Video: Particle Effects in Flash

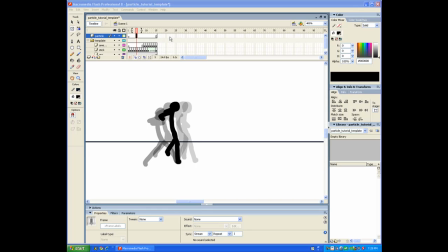[0:00]
Alright, hey guys, Theory again, and as I promised, I'll be making a particle tutorial.
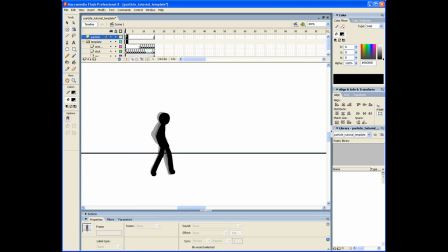[0:06]
Well, actually effects tutorial in general. And so, what we have here is a little animation I created for you guys. I'll put a link in the description showing, like, having a link to the file, so you guys
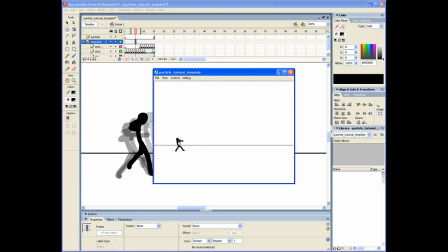[0:23]
download and follow along. And so, here's the animation right now. A little cannon comes out of his arm, and
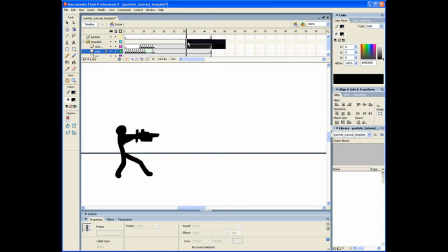[0:32]
so let's extend these frames first to like any amount you want, just so like we have more room to work with.
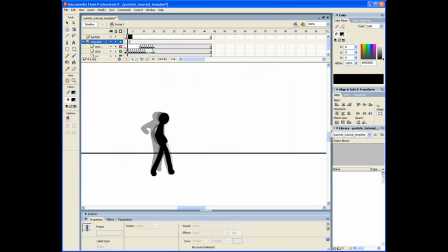[0:41]
And so you know, it's pretty cool right now, but I think we could do more. I think we should add some particles like popping out here and there so it looks more exciting. So up in a particle layer, let's close this first deck.
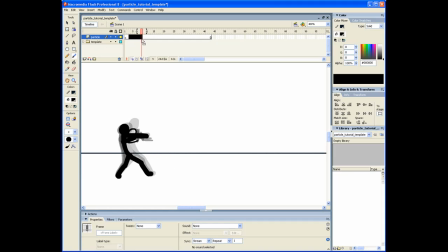[1:00]
And so around frame 9, we'll create a blank keyframe. And when doing particles, you want to, well, generally you want to start out big and like make it shrink and disappear, but
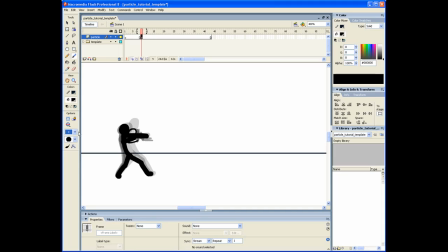[1:16]
right now we're zoomed in like 400, so I don't know, just choose like a thinner brush size. So let's just do the second smallest. And basically, for particles, what I usually do is,
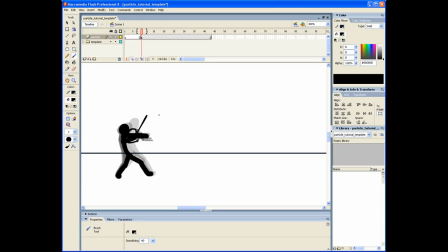[1:33]
first I have it like shoot out from a certain spot. So in this case, it'll be right here where all those lines are coming together, and particles will be shooting outwards. So we'll just have like 3 right now.
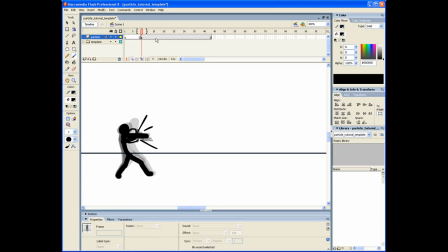[1:50]
And when doing particles, it's really efficient when you just do one at a time. So for now, I'm gonna work on this line right here, the one that's going up. And particles,
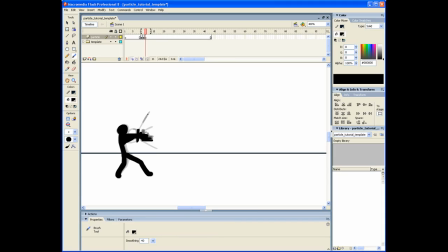[2:04]
you should have the momentum go forward or in the same direction it is shot out from. But as it goes forward, make it shrink into a smaller size until it's a little dot, and just
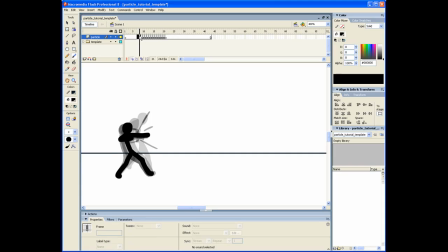[2:22]
have it go out a little more, and then it's gone. So here's one. And it's best to have like a little easing here and there so it looks more cool. And so now we go back to the first frame and we're working on the middle one.
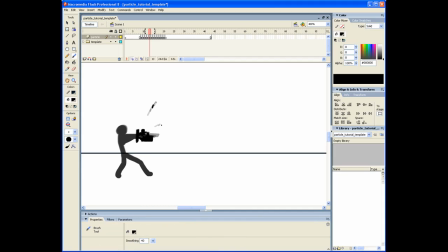[2:38]
And this one's gonna be shooting out slower than the first one, but same idea. Oops, I forgot a frame here. And so you just keep on drawing, and by pressing
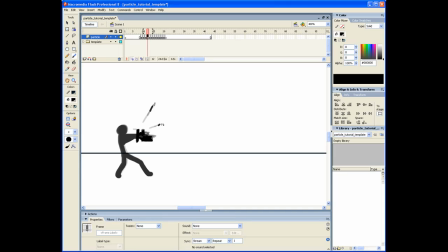[2:55]
F7 on the timeline, I'm moving a frame forward so I could just easily draw and keep my spot instead of going up here and changing frames.
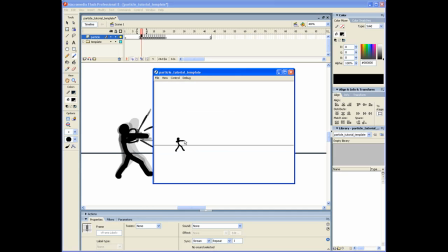[3:04]
So let's just play and see how it looks. As you can see, little particles, but that's not enough, so we're gonna add more.
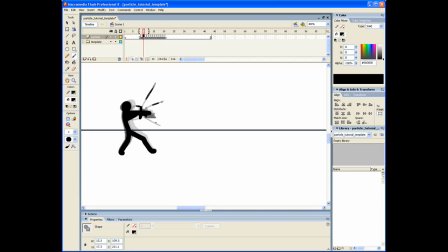[3:11]
And particles usually take a hell of a long time to do if you wanted to make it look good, but the outcome is really nice. And see, what I'm doing here right now is that I'm curving the particle.
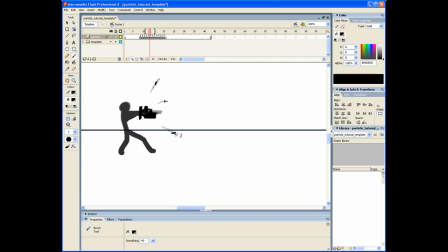[3:26]
So back here it's a line, but then as I go forward, I'm making it curve upwards, so it has like a little spiral motion, and generally it looks pretty good. And so I'm just gonna make it go up this time and a little closer, and it's gone.
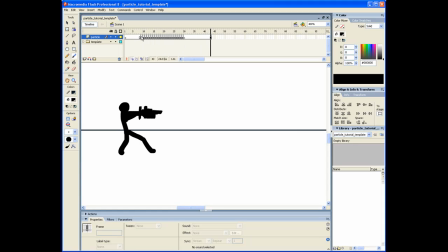[3:45]
I don't know how it's gonna look, but whatever. And so I guess 3 particles for the first frame is good enough.
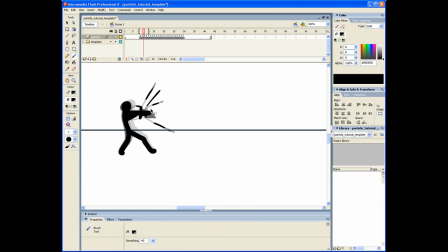[3:58]
And then we go to frame 10 and we'll add new particles shooting out, because we're going to add a lot to this.